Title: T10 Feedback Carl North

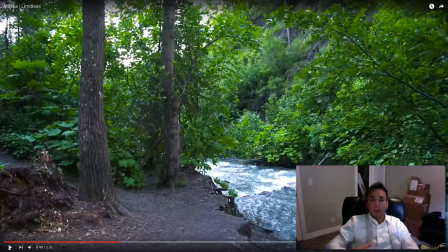Sometimes I've used warp stabilizer as low as 1% just to help it out a little bit, and if I go any higher, it'll give me some warping artifacts. So just play around with it and you'll be able to save some shots, and some shots you can't. But yeah, so Carl used warp stabilizer at 20% on a lot of these clips, and as you can see, it makes all these clips look super smooth.
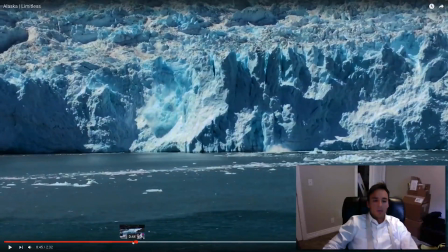Another question Carl asked me about was people on camera.
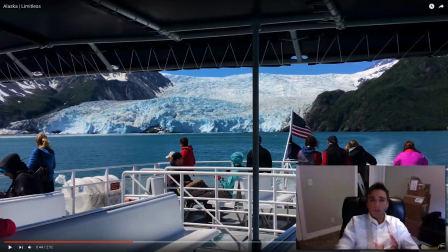He said, do I have to get waivers and release forms if I want to use strangers on camera? If you want to be safe, yes, you should get permission if you use anybody's face. To be honest, on all of Devin Supertramp's shoots where we're doing these types of videos, we never got permission from anybody.
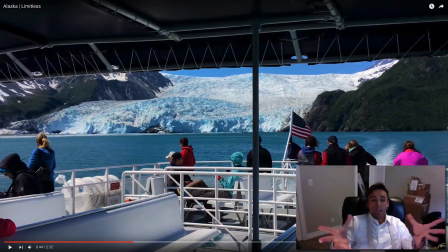We just went ahead and shot them, and we've never had anybody say boo. So that's one way to go with it. The other way is to be super safe and get permission, but As far as approaching people and directing people, if you can get a candid moment, great, capture it and try and fill as much of the frame with them,
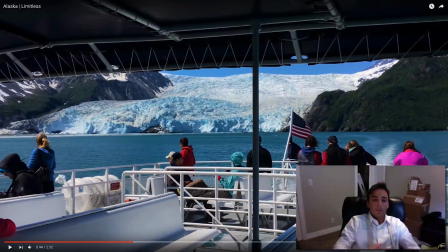get as close to them as you can. If you are trying to direct somebody to do something, it's always easy to have a travel buddy to do that for you, but if you don't have anybody, feel free to communicate with these people and tell them, hey, I'd love to get a shot of you, is that okay? And you know, interact and direct them.
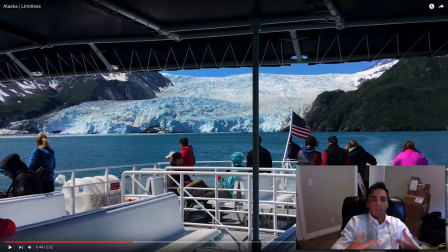Sometimes that's what it takes, and like Carl said, adding some human life and element to the video can really help bring some energy and life.
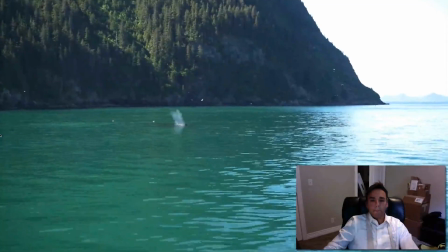Awesome capture there. You'll notice he's done a great job of capturing life.
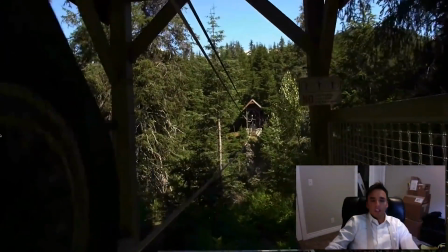That's a good speed ramp there.
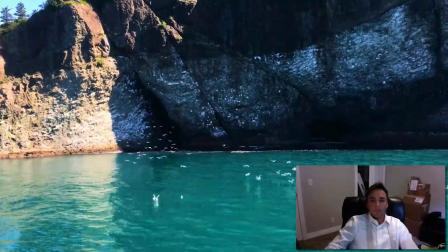Another good speed ramp. Like I said, capturing life.
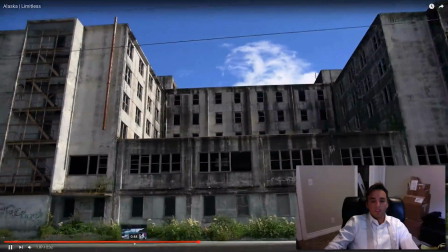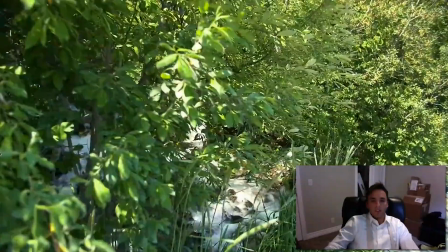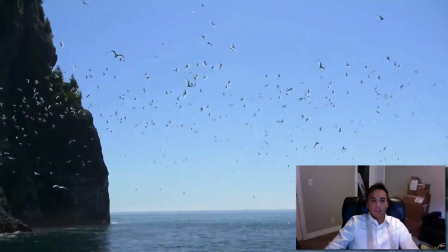Good job using foreground to glide up against. Motion, guys.
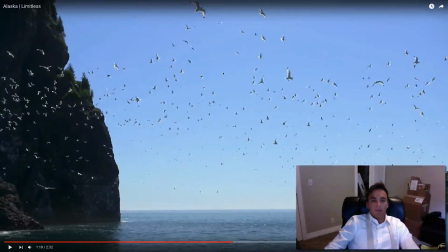Anytime you can find motion,
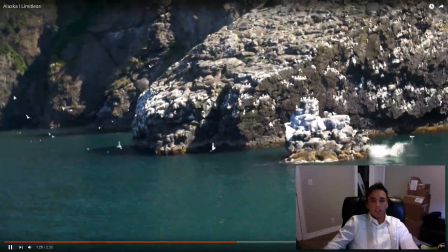you know, the birds moving around here, the seal jumping in the water, bird flying across the screen,
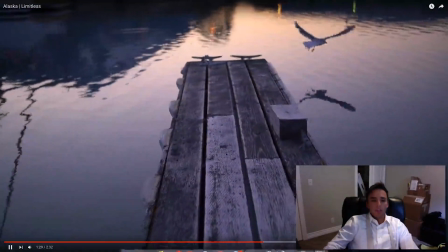the sun flaring through the trees, bird taking off. Carl's doing a great job of finding motion.
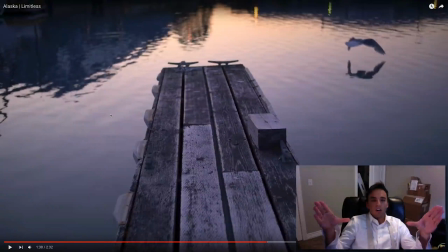If you just have a static shot of the dock and nothing's moving, you might as well take a picture. That's one of the biggest things about video, guys. If you're going to take a video, try and capture motion.
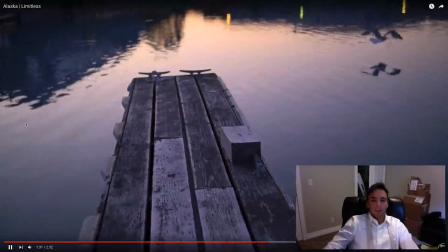So good job on that, Carl.
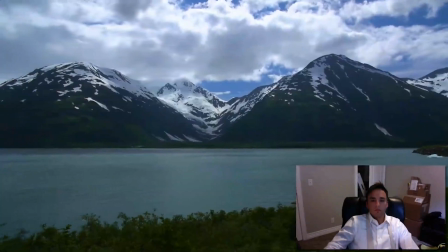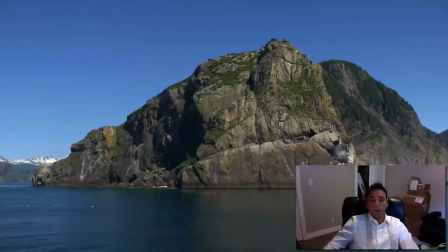There's a reason they call it motion picture.
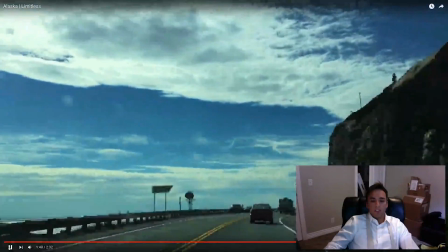For those of you who want to know how you accomplish this, this is called hyperlapse.
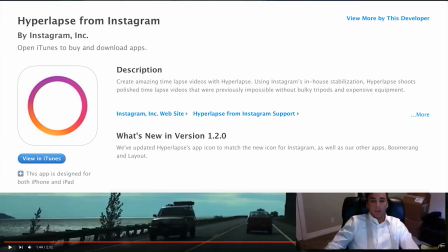If you download the app Hyperlapse, Hyperlapse allows you to get a self-stabilized shot. You can do it out your window or whatever. But super cool app that he's incorporated into this video.
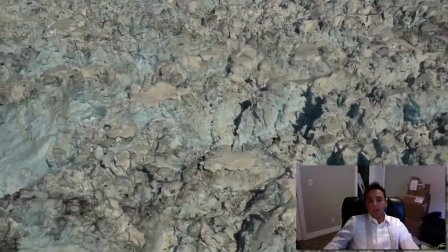Now when flying in airplanes, this is the time that I love using a Movi or a Ronin.
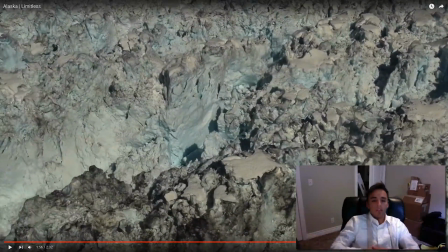You're just going to be able to get smoother shots. If it's not an option, obviously GlideCam can work, but you'll notice in these shots coming up that he's used quite a bit of warp stabilizer to help out because it's just hard shooting out of moving vehicles. So that's a time when I love using a 3-axis gimbal.
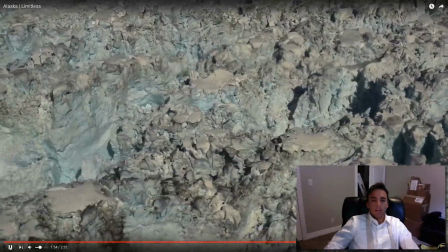Notice on this shot, guys, we're panning a little bit too fast. See all this motion blur and judder effect going on?
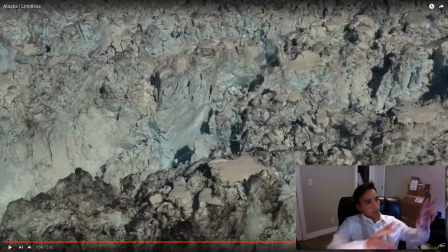What I would have done in this situation, Carl, is I would have picked a spot and I would have tracked it and kept the same thing in the same spot of the frame of my video to help reduce that motion blur and that judder effect.
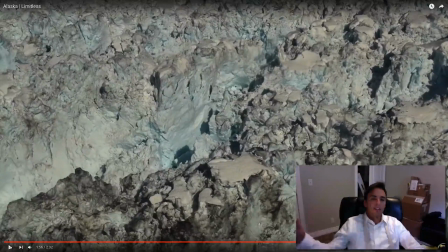So that goes for any type of shot. Anytime you're panning too fast, you're going to get a lot of motion blur, especially at 24 frames per second.